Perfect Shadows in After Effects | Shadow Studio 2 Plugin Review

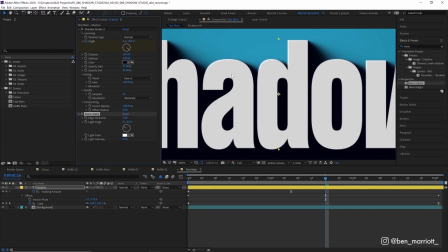[4:09]
So let's add that from our effects panel, and let's zoom in much closer. So here it is without, and here it is with.
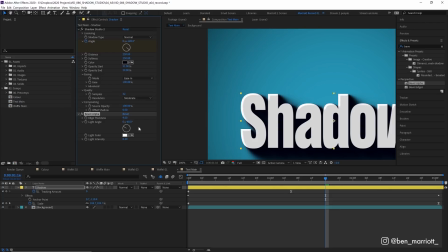[4:15]
So Bevel Alpha can look really cheesy if you don't use its settings subtly.
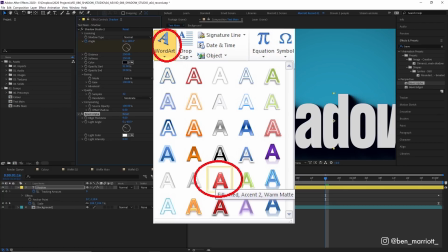[4:19]
It can look a lot like Windows 98 word art, but if you turn the edge thickness down really low,
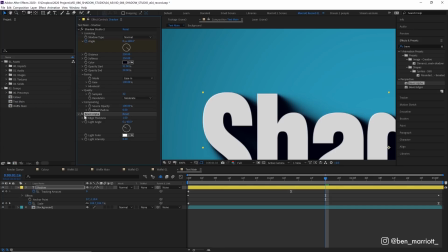[4:24]
smaller than 2, let's go to 1, what you get is this tiny little highlight on the top left of your layer, and you can move the direction wherever you want as well, but we just get a 1 pixel thickness of a little highlight,
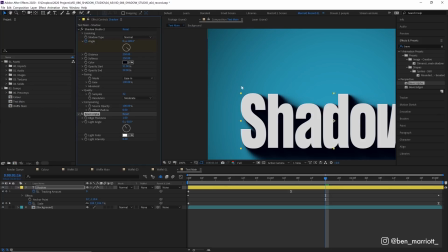[4:34]
as if the light's catching it, and that just adds a bit of separation for the background and makes it look a tiny bit more 3D.
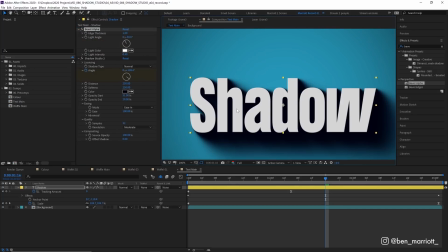[4:39]
And let's put that above our Shadow Studio layer. It is really subtle, but I do think it helps it stand out.
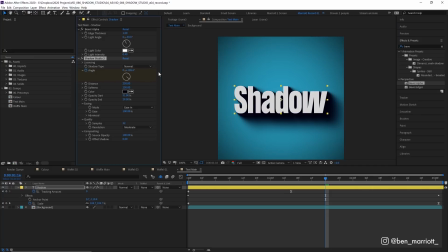[4:44]
Now back to shadow type up here. This is the normal shadow type, but we also have inner, which puts the shadow inside.
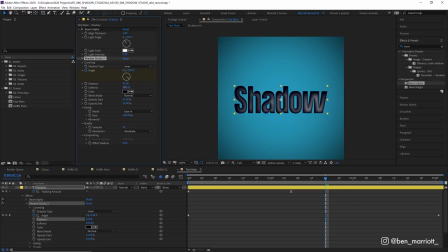[4:51]
Let's turn our distance way down on here. maybe add softness too. And this is really cool for a cutout effect.
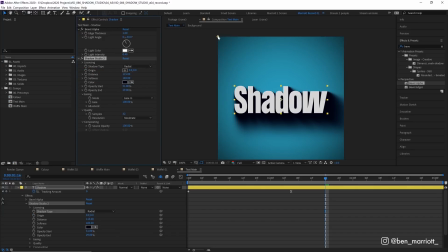[4:57]
And then we also have radial shadow as well, which is similar to the normal effect, except we have this center point here and our shadow is going to face away from this point. So if we put that in the middle of our layer, the shadow is gonna come outwards. So if you put that below your layer in the composition, you can get some really cool lighting effects.
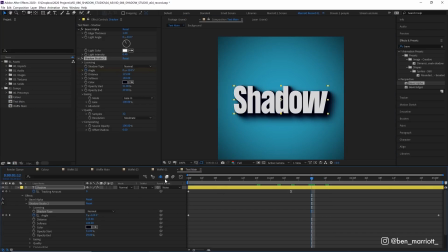[5:13]
Let's go back to normal. And let's say we want to apply this shadow effect to some more layers. I want to turn on these square layers that I've got hidden and let's try to apply it to these.
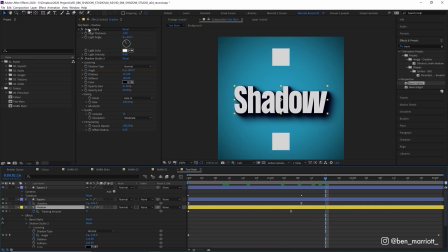[5:20]
The best way to do that is on our main shadow layer, I'm going to select both of these effects and copy them. But don't copy them just with Ctrl C. You want to go up to Edit, Copy with Property Links or Ctrl Alt C. Select that and then select the two square layers and then paste with Ctrl V. And then in their effects control panel,
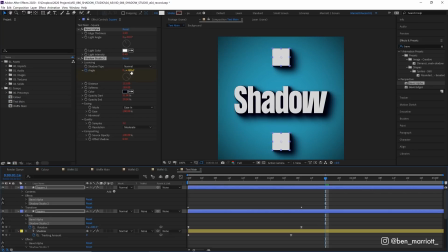[5:37]
we can see that the effect has all these red numbers, which means they have expressions applied to them. And all of those expressions are linked to our original shadow layer. So we can click our original source layer. And here, if we make any changes like the distance, it applies to all of our layers.
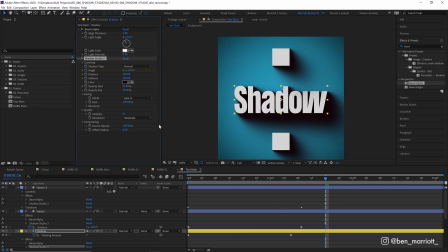[5:50]
Same with our color and softness and everything that we've copied. Now this technique has saved me probably months of my life in client changes alone.
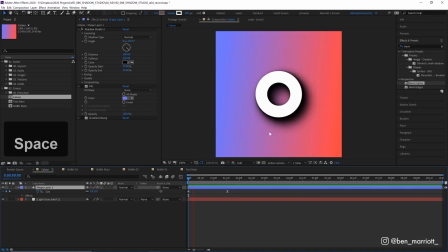[5:58]
Now here are a couple more effects I tried with this plugin. Here I've got a simple circle animation with Shadow Studio applied. And then I thought it'd be really cool if I added a fill on top of the Shadow Studio. And that just takes advantage of that really natural fall off and soft edges that we get with Shadow Studio. And also a gradient ramp that was the inverse of the background worked really well as well.
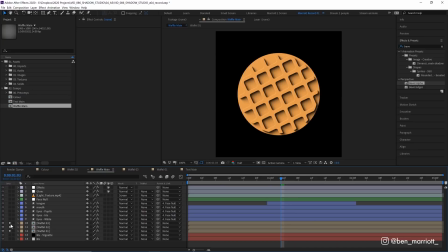[6:15]
I also used it on this waffle animation and I applied it to these three levels of waffles and the face to give it a cool 3D look and thought this came out pretty well.
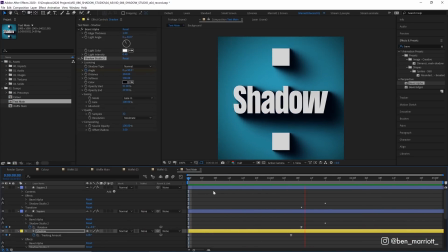[6:24]
So this plugin creates some pretty good looking shadows, but do you need it? Is it worth the price? Should you spend your hard-earned clams on some cool shadows?
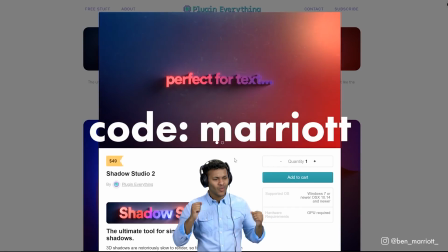[6:33]
Shadow Studio 2 is $49, but with the code Marriott, you get 20% off using the link down in the description, so you're only paying $39.
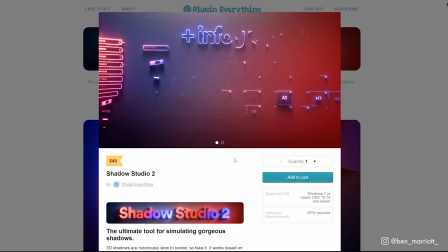[6:41]
If you can see yourself using this in at least one client project, I think that justifies the price.
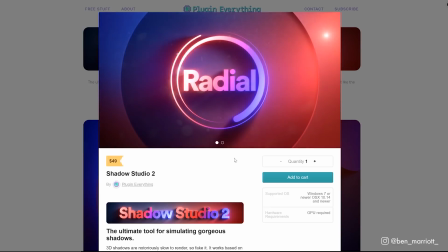[6:46]
You should be valuing your time at least $50 an hour. And the time you'll save seems like a good trade to me.
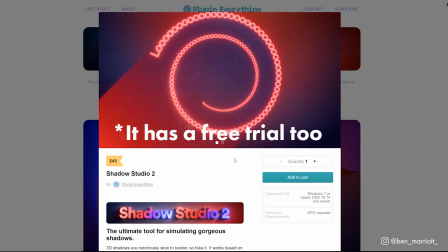[6:53]
Whenever I next get a dull client project that doesn't have the budget to spend a lot of time on, I'm probably gonna throw on some shadows to the text and then go for a long lunch.
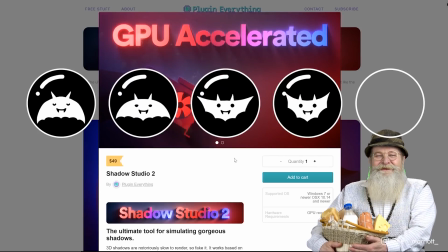[7:00]
I give Shadow Studio 4 bats out of 5. To discover the best ways to learn motion design, I've created a short playlist of videos that I think you'll enjoy if you made it this far. Please like the video and consider subscribing if you'd like more of these videos every week. I'll see you in the next video.